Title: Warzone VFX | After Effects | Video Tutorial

In this tutorial, we'll show you how it's possible to create effects like these using simple drag-and-drop assets from our Warzone pack,
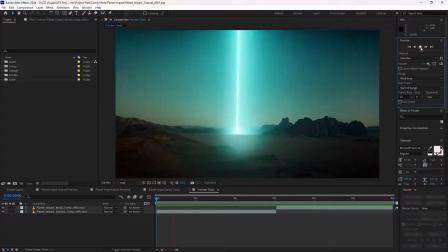0:07 as well as useful compositing techniques to help you achieve the best results possible.
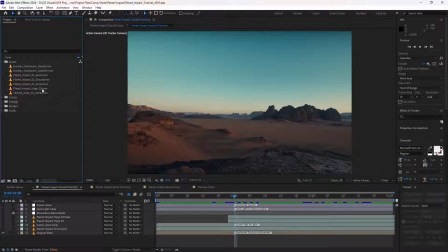0:12 For our first shot, we'll use Planet Impact Ground 01 and Planet Impact Huge 03, which can both be found in the Planet Impacts category of the Warzone pack. So let's start by bringing this asset in and having a look at it.
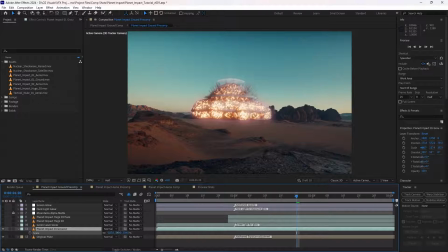0:28 At this stage, we're working quite loosely, just deciding how big or small we want the asset to be. So this gives us part of the effect we're looking for, but we also want that giant fiery explosion to fill the empty space here.
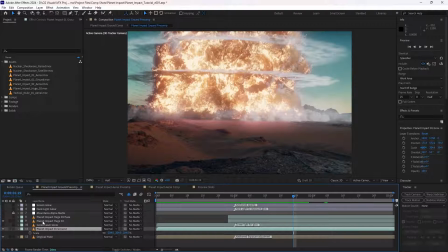0:46 So I'll also bring in Planet Impact 03.
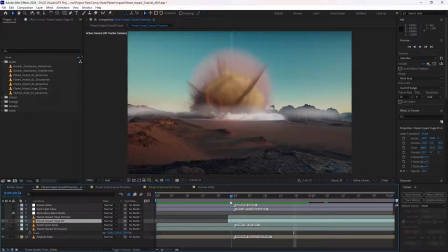0:51 And I've trimmed it so that this asset only appears after this flash here,
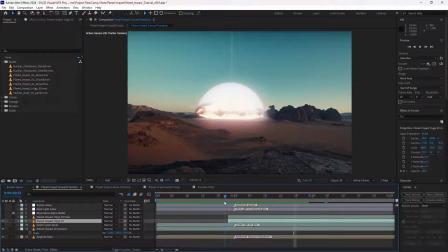0:56 so we sort of get this more reserved effect and then suddenly a big explosion.
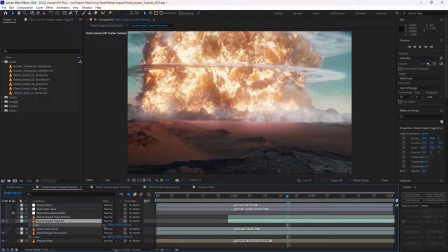1:01 And of course the scale is increased, taking advantage of the fact that these assets are 4K to give us the effect that we want within reason. Now, to really create and sell the illusion of distance, I've created an alpha mat here that follows the contours of the mountain.
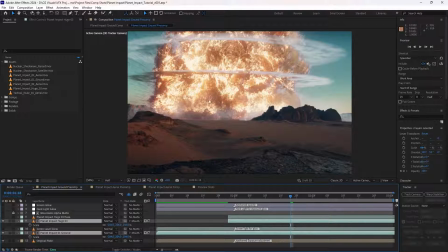1:18 And once we set the track mat to use that alpha mat, that really helps to sell the idea that this is a massive explosion happening in the background. And to help this little transition here, I've also simply duplicated it,
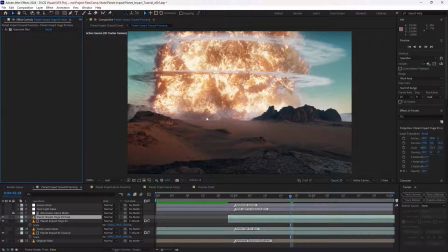1:35 added a Gaussian blur, and just allowed that to sit on top, just to sort of help that harsh line a little bit.
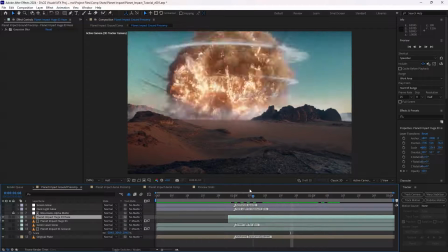1:46 Now, since we've added something really bright to our shot,
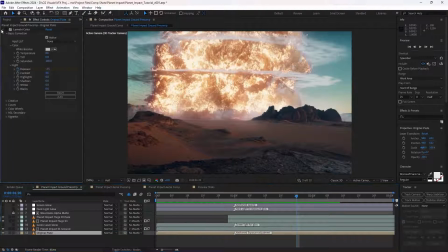1:50 one way we can help sell this effect is by decreasing the exposure of the actual plate itself. So I've created a lumetric color here and simply keyframed the exposure throughout the shot.
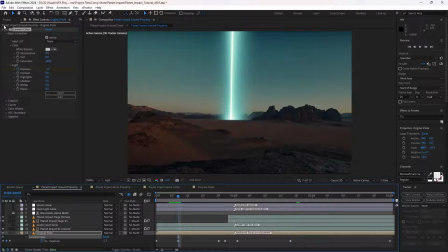2:07 So obviously lower the exposure when the beam comes down.
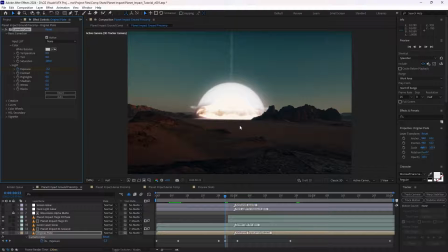2:11 For any parts that are supposed to be especially bright, we've darkened the plate here,
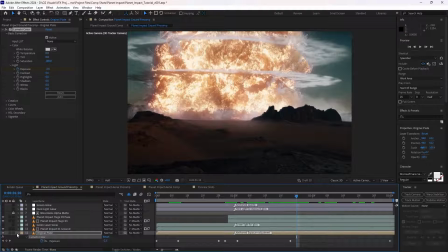2:21 which will also make our final glow effects look more realistic. So the way we achieve the glows is with two adjustment layers, like an advanced two-step glow.
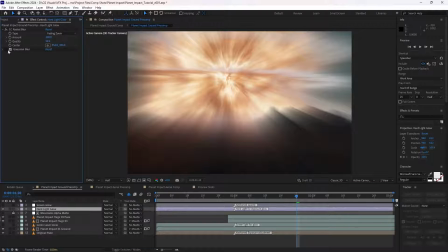2:32 The first adjustment layer has a CC radial blur with the default settings and a Gaussian blur to soften that effect.
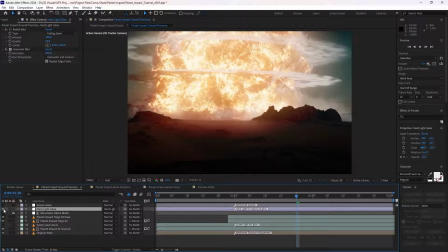2:39 And then using a hard light blending mode allows the highlights to bleed over the darker parts of the image, simulating an exposure adjustment and giving us a more rich colored glow effect.
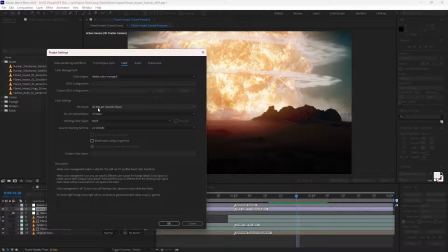2:52 But it's only possible to achieve this if we're working in 32 bits per channel here, which we can change in the project settings.
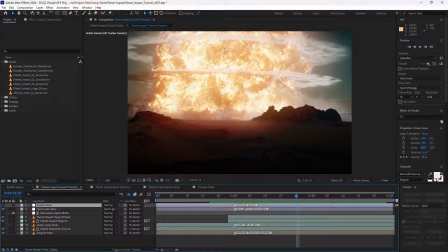3:01 So then when we add our second glow,
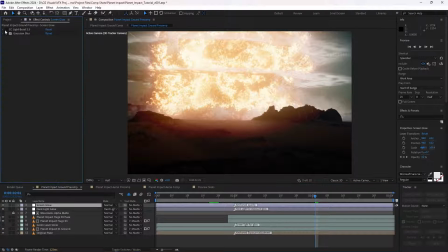3:05 which is simply another adjustment layer with a CC light burst default settings
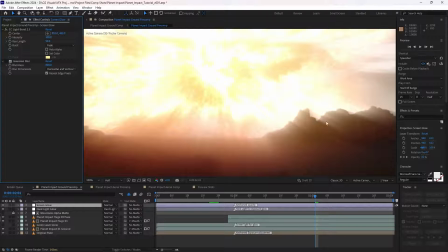3:11 that allows the glow to sort of come through the dark parts of this mountain here,
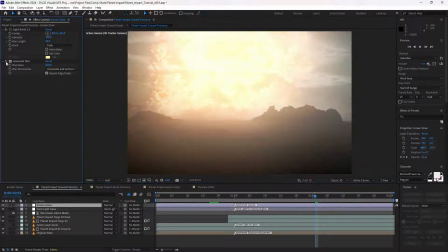3:16 creating more contrast. And then we just sort of blur it out anyway, so it doesn't really matter. And then for this adjustment layer, we used a screen blending mode, which gives us this very nice sort of believable glow,
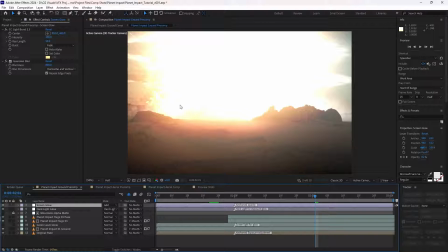3:33 much less harsh than, say, using an additive blow, which would bleach out the whole effect.
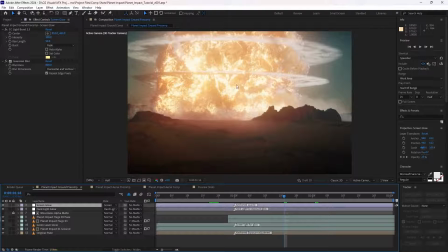3:38 Because there are dark spots within the explosion and the asset's properly exposed, we can
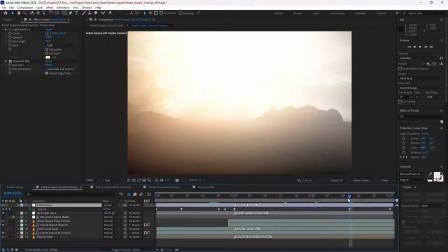3:45 go quite heavy with our glow here and still preserve the details.
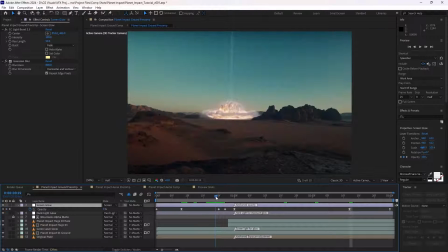3:49 So as we go through this shot now, we've got the exposure being lowered on the plate.
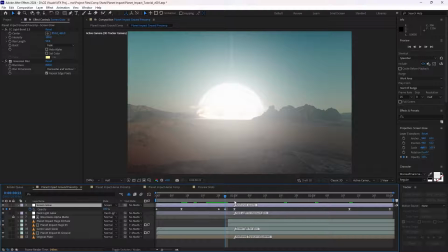3:55 We've got this glow being keyframed here, certain spots.
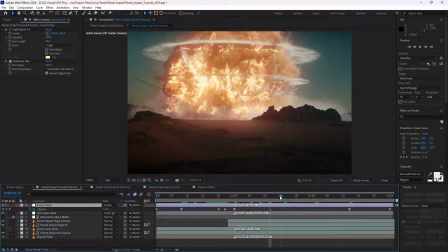3:59 Kind of bring down the glow here to give the audience a good second to really appreciate the details in this fireball.